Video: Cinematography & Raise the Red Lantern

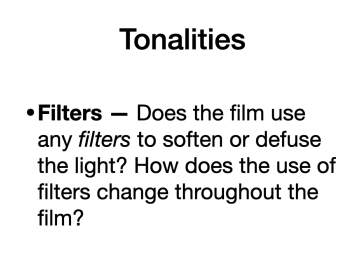[23:26]
Another thing that you will want to think about when we ask you to discuss or describe the tones or the tonalities in a particular moment in a film is whether or not the filmmakers have used any filters.
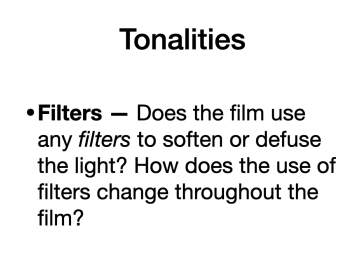[23:43]
and you want to be asking, like, okay, like, have, has anything been put over the camera, like a gauzy thing, you know, plate of glass, in some cases, wire mesh, you know, in a few instances I could, I could tell you about,
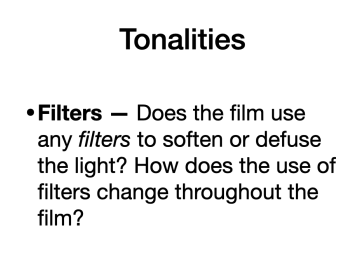[24:02]
has anything been put over the camera to change the quality of the light that gets into the camera and onto that strip of film.
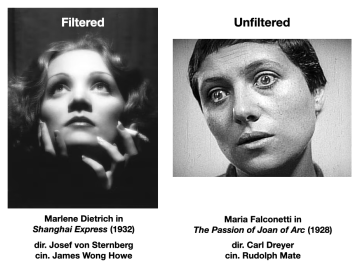[24:18]
Again, Bordwell Thompson have wonderful examples in their book, but I think that these two images will help clarify sort of in a down and dirty way what filtered versus unfiltered light looks like.
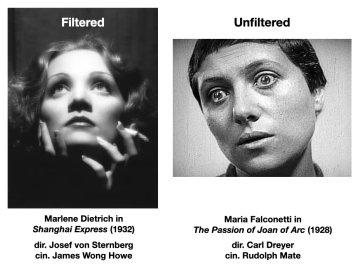[24:37]
So look at Marlena Dietrich on the left. This is Shanghai Express, one of Joseph von Sternberg's most famous films, cinematography by James Wong Howe. It's like a very, very important Asian American cinematographer,
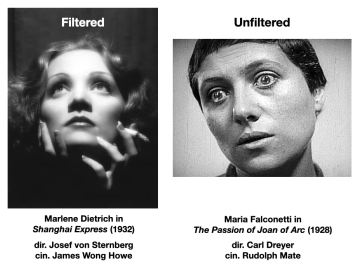[24:52]
like one of the arguably most renowned and respected cinematographers of the classical Hollywood period. But they are both, they're doing two things. One, they are overexposing the image so that a lot of extra light
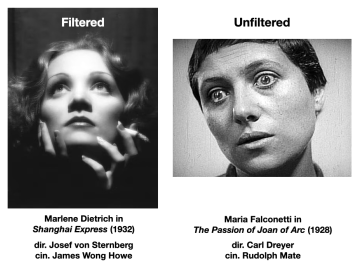[25:10]
can be kind of shined onto Marlena Dietrich's face. And you can tell that they're overexposing the image because if you look at her forehead and you see how white that is,
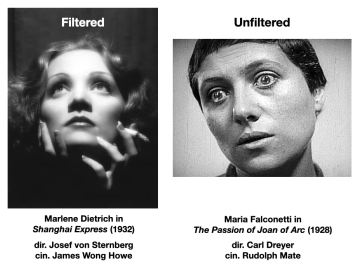[25:22]
how shiny and luminescent that is, again, that's a subtle clue that they've opened up that aperture and more light is getting put onto film than would be the case if they
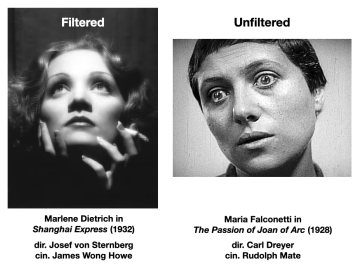[25:36]
hadn't done that. But that's one thing that they're doing to this image to kind of create this luminescent, angelic vibe that I'm sure you're noticing just looking at Marlena Dietrich's immortal face right here. But the other thing that they're doing is they're putting a filter on that camera.
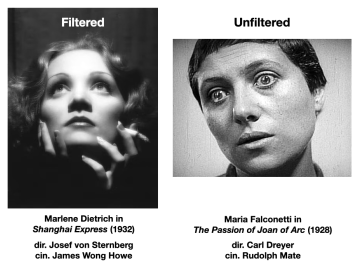[25:54]
And the way that you can tell that they're using a filter is that if you really kind of look at her face, like you are seeing very, very kind of like soft edges. between, for example, her forehead and her hair, between her hair and the background,
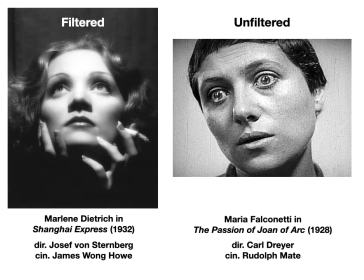[26:14]
you're seeing this very kind of soft, kind of like, you're seeing very soft edges, for example, like on her cheekbones, you see there's some shadows where her fingers are near her cigarette, like those shadows shade into the white parts very gradually,
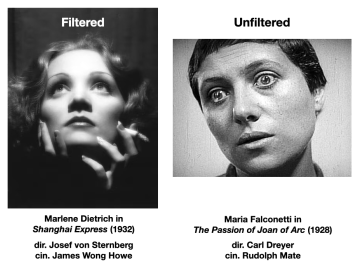[26:31]
very, very kind of imperceptibly, it's very soft transition between light and dark and that is a strong strong cue that they have used filters to just to just prevent every last little
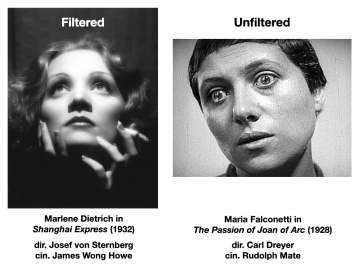[26:47]
ray or beam of light from getting onto the camera and it creates a bit of a hazier kind of image now contrast that to um this shot of maria falconetti and carl dreyer's uh really incredible film the passionate joan of arc
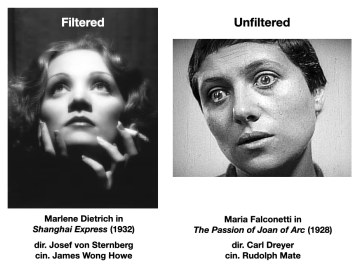[27:02]
cinematography by rudolph mate um famously they use no filters in this film this is famously a film where uh the goal was to have it be as close to real documentary reality as possible so there was no filters being used
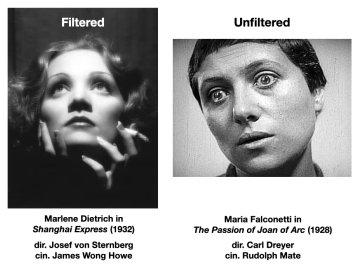[27:19]
on this image and if you look at the shadows uh on falconetti's face you'll see that the shifts from shadows to light areas are much sharper.
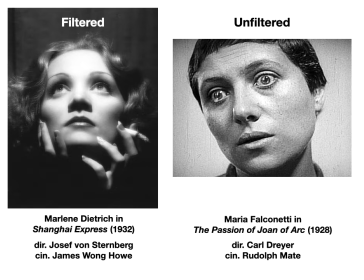[27:33]
They're not totally like very they're not like contrasty or anything but there's a sharper transition between dark and light areas on her face. If you look at her forehead and on her cheeks you can see how
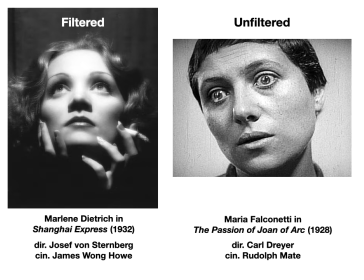[27:48]
the light is really kind of illuminating virtually every little pockmark or line on her face and it's just like you're just picking up way more detail in this image because nothing is kind of getting between
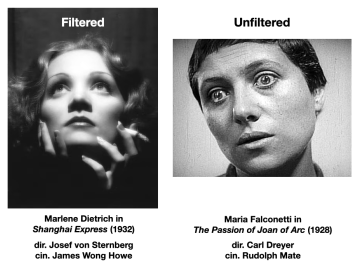[28:03]
you the actress and the lights that they're using on set like there's no filter being used to hide some of the stuff or sort of soften it out it's just it's it's an unadorned shot of this woman at a moment of extreme emotional distress.
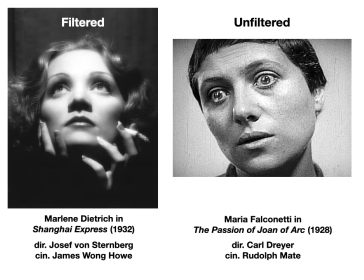[28:22]
And as I'm talking about this, I'm hoping that you're starting to see the emotional value of using these different strategies because in Shanghai Express, the image on the left, that is a very lush and glamorous film.
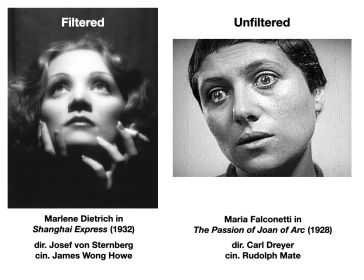[28:36]
And so the filters help create this unworldly, angelic atmosphere in which the film takes place. Whereas, by contrast, The Passion of Joan of Arc is a very serious, intense drama about Joan of Arc and the last few days of her life.
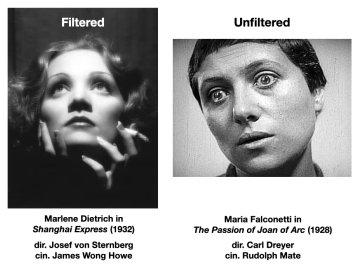[28:55]
And the unfiltered light helps create this sense of raw immediacy and reality that really locks you into identifying with this character who died hundreds of years before any of us were born. so they have very different emotional effects and the
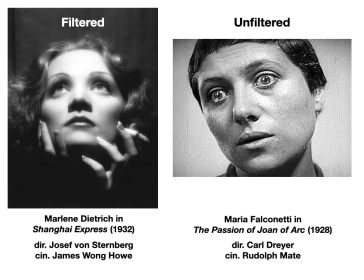[29:14]
really good filmmakers are extremely aware of how much difference filtered versus unfiltered light can kind of make for the emotions of your scene and they're thinking about these things so if that's you if you're a filmmaker if you've made
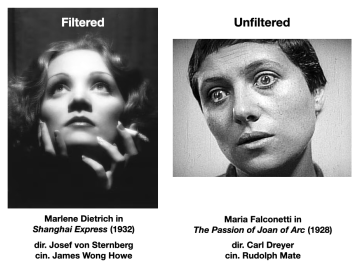[29:28]
movies or want to make movies you know filters are your friends and they're wonderful because you don't really need super fancy filters you can you can you can filter you can use gauzy curtains in your house as a filter. People have done that in Hollywood productions, and they still do that all the time.
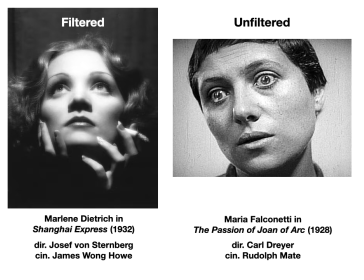[29:48]
So yeah, try it out sometime. Try putting some stuff over your iPhones or your cameras. Use, of course, the filters that come with them, but try putting some actual stuff in front of the lens and just see what happens. I think you'll be surprised at how much of a difference some of these things can make for the quality of your images.
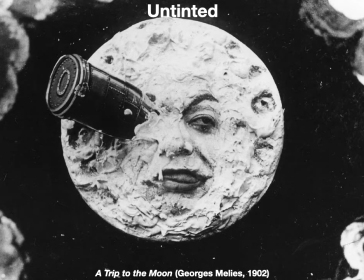[30:10]
tinted and untinted this is a uh different but seemingly related thing which is uh why i want to go over it real quick because it can be confusing but tinting and not tinting is seemingly the same as filters because in both cases you're talking about something that is put onto the image to
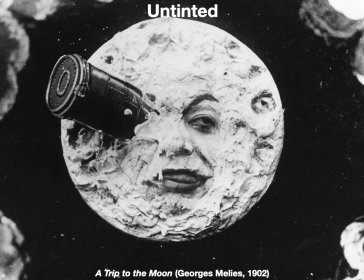[30:29]
affect the quality of of the light the difference between an untinted image and a tinted image with respect to filters is that this
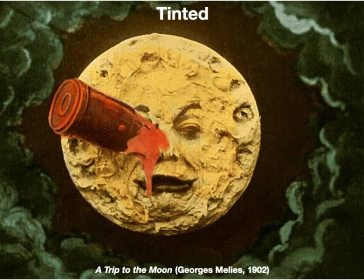[30:41]
tinting is happening in post-production like the filter is something that happens in production when the film is being made the cameraman and the cinematographer confer and they decide let's put a filter on the lens for the scene tinting is happening after the fact it's something that happens
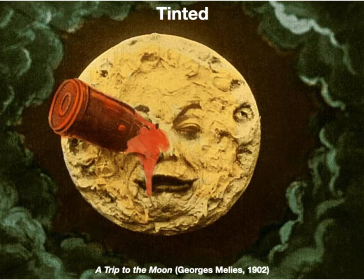[31:00]
after the movie has been shot and in in some cases after the film has been edited, the director of photography and the director at that point will go back to the film and they will look at it and they will sometimes say,
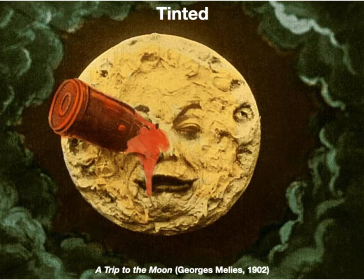[31:15]
you know, we should retroactively add some tinting to this scene to intensify the light that was already there. So in most of the time that you see this now, it's not nearly as dramatic as this moment from A Trip to the Moon,
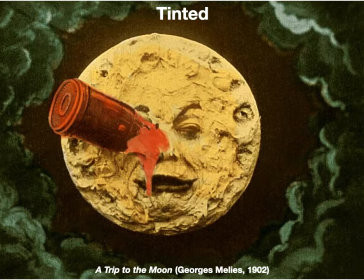[31:30]
which is a film you all should see and re-see and watch over and over again. It's so great.